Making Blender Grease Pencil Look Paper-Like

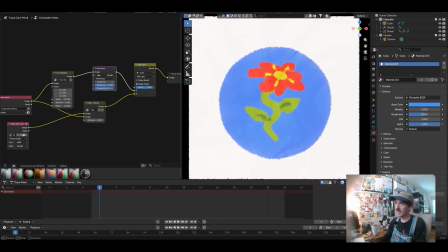But as far as like if you're running this on a laptop, I definitely recommend keeping this Kuwahara in a manageable range, maybe like 12 is about where I would say the max is, but you can still get a really nice effect even when you get to 12.
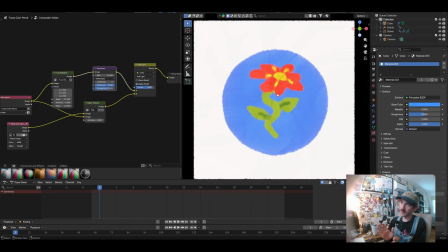One thing that I really like about this Kuwahara effect as it affects these like grease pencil objects, in traditional 3D and even in like film and television, when they're shooting stuff in camera, the depth of field does a lot to reduce the scale of detail on objects.
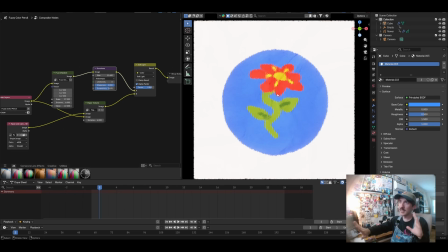If you blur something out kind of as it gets further away, like smaller in scale, it naturally has this way of like, you don't necessarily see the whites in a character's eyes anymore. Maybe you just see like the really dark iris of their eyeball once they get like a certain distance from the camera. And I really like that with this Kuwahara.
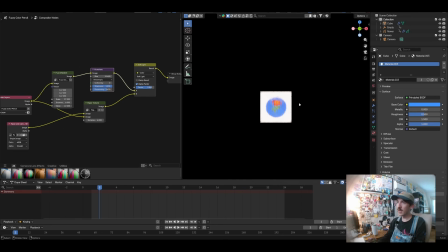It kind of has a similar effect where as we zoom out from this flower, we're not necessarily seeing the full like details anymore.
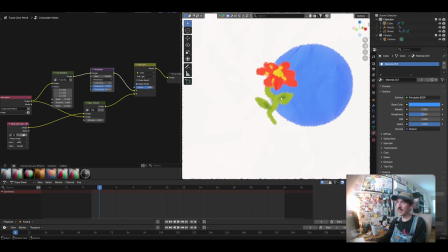It becomes this washy kind of blurred out color, and I think that lends itself really well to like larger natural illustrations.
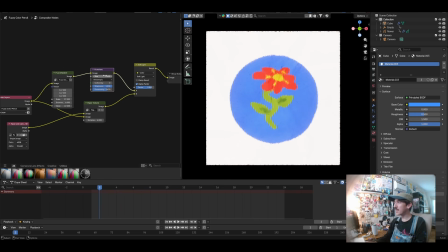Of course, I just have this little like flower illustrated here, but it's something that I think is a really cool effect that's enabled by that Kuwahara node.
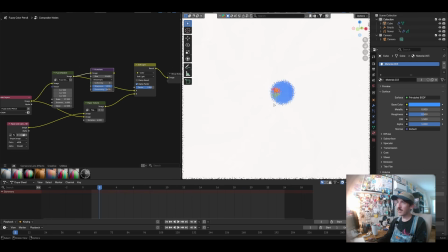If I reduce it, like we still get a really nice like fuzzy loss of detail from zooming out, but the Kuwahara just does so much to maintain like the rough shape of it while still like reducing the detail that you get in it.
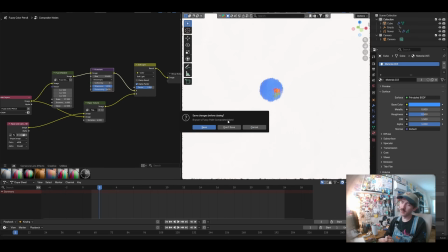To show you guys some other files where I've been playing around with this effect,
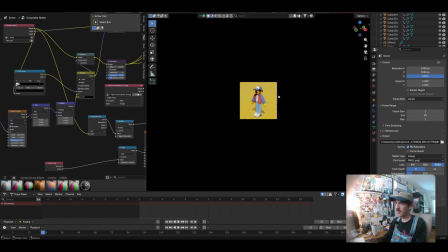I think that Kuwahara like loss of detail is demonstrated really well with this scene where I kind of tried to make like a little self-portrait of myself.
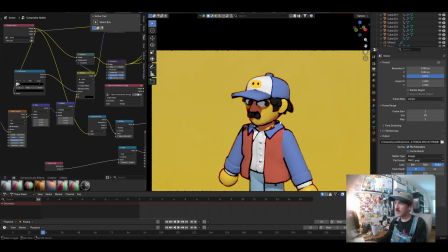Very inspired by some of James Knoll's work here. You can see that as I zoom in, we get a lot of detail on the face.
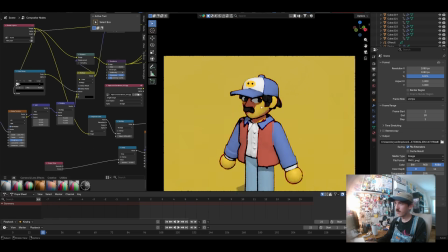Like we can see the lines are really crisp and the details of the face are really clear. And then as I zoom out, it gets more fuzzed out.
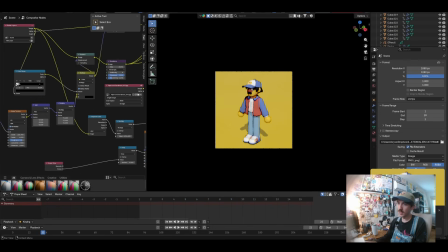Even if I just like screenshot this and kind of zoom in here, you can see the fuzz is so apparent.
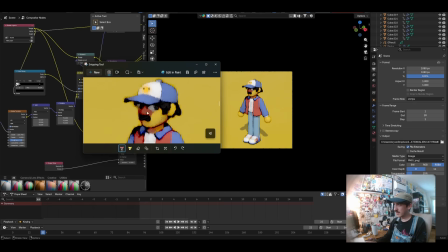Oh my gosh, how do you even move in this? If I zoom in, you can see like just how much detail is kind of like blurred together.
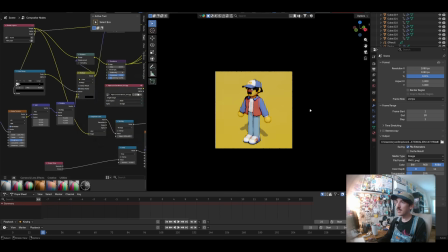And I think it gives a really satisfying look that takes even like a 3D illustration like this and starts to make it feel a lot more organic,
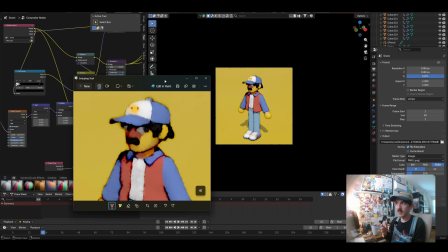feel like it has a lot more like hand touch to it. The thing I really love about this effect is it's not so concerned with like the form of the illustration or like trying to give it like a certain look as if like certain tools were used, but just a real focus on like the medium that traditional animation happens on, like giving it that look of like paper,
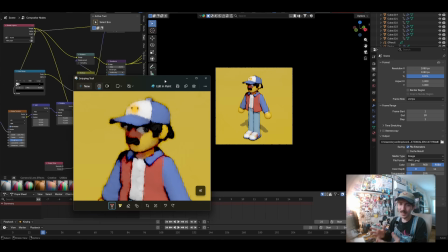the natural like ways that paper creates those deformations in like the silhouette of a character, or like the little details and like ways that color blends together, especially in like watercolor on paper,
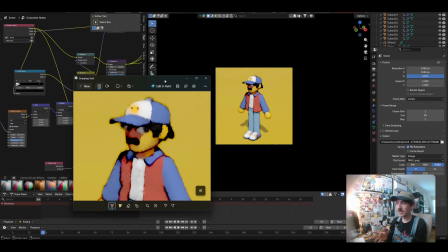like that has the kind of paper that you might use in a particular illustration does so much to change the way that your tools behave on it. And I really think this kind of allows you to take like different textures, whether it's just a primitive noise texture or even like an actual image of like a paper texture.
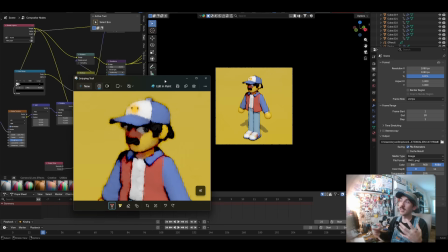Like you could take any photo that you might take on your phone, and that's going to do so much to shift what this effect does to your illustration.
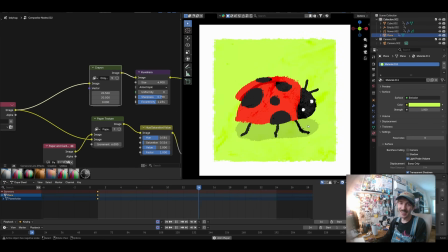Another little example here is these scenes that I made with that like crayon compositor effect. I wanted to animate some little bugs just walking around. This one admittedly is a pretty primitive little illustration, but I thought it was really evocative of like some of my like childhood storybooks I would have grew up with.
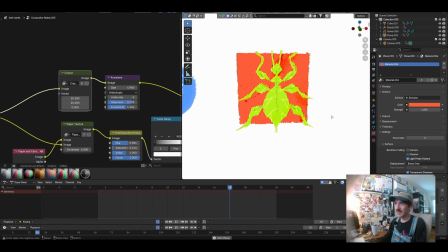I also have this little like leaf mantis inspired one. I think these ones with this crayon effect are especially satisfying to zoom in and out of,
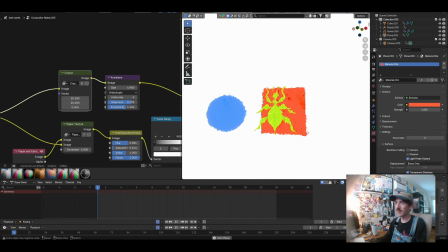just see how much detail and kind of scale that it gives to the illustration.
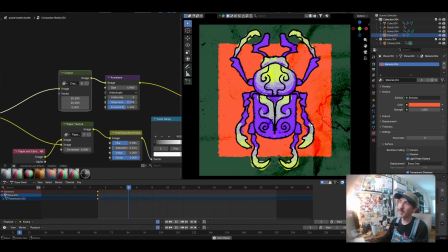I also have this one. This one was definitely leaning more into some of my inspirations from artists like Plastaboo, but also Paper Beat Scissors.
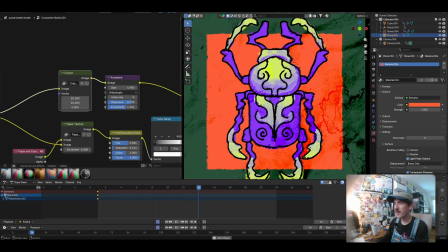Here I was kind of playing around with opacity.
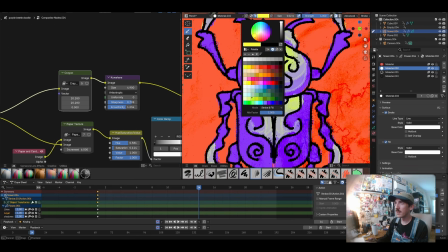So I was going in and illustrating with this sort of like light yellow green color, and then I lowered the strength a bit. And you can see that it kind of has this effect. Let me make sure I'm on the right frame.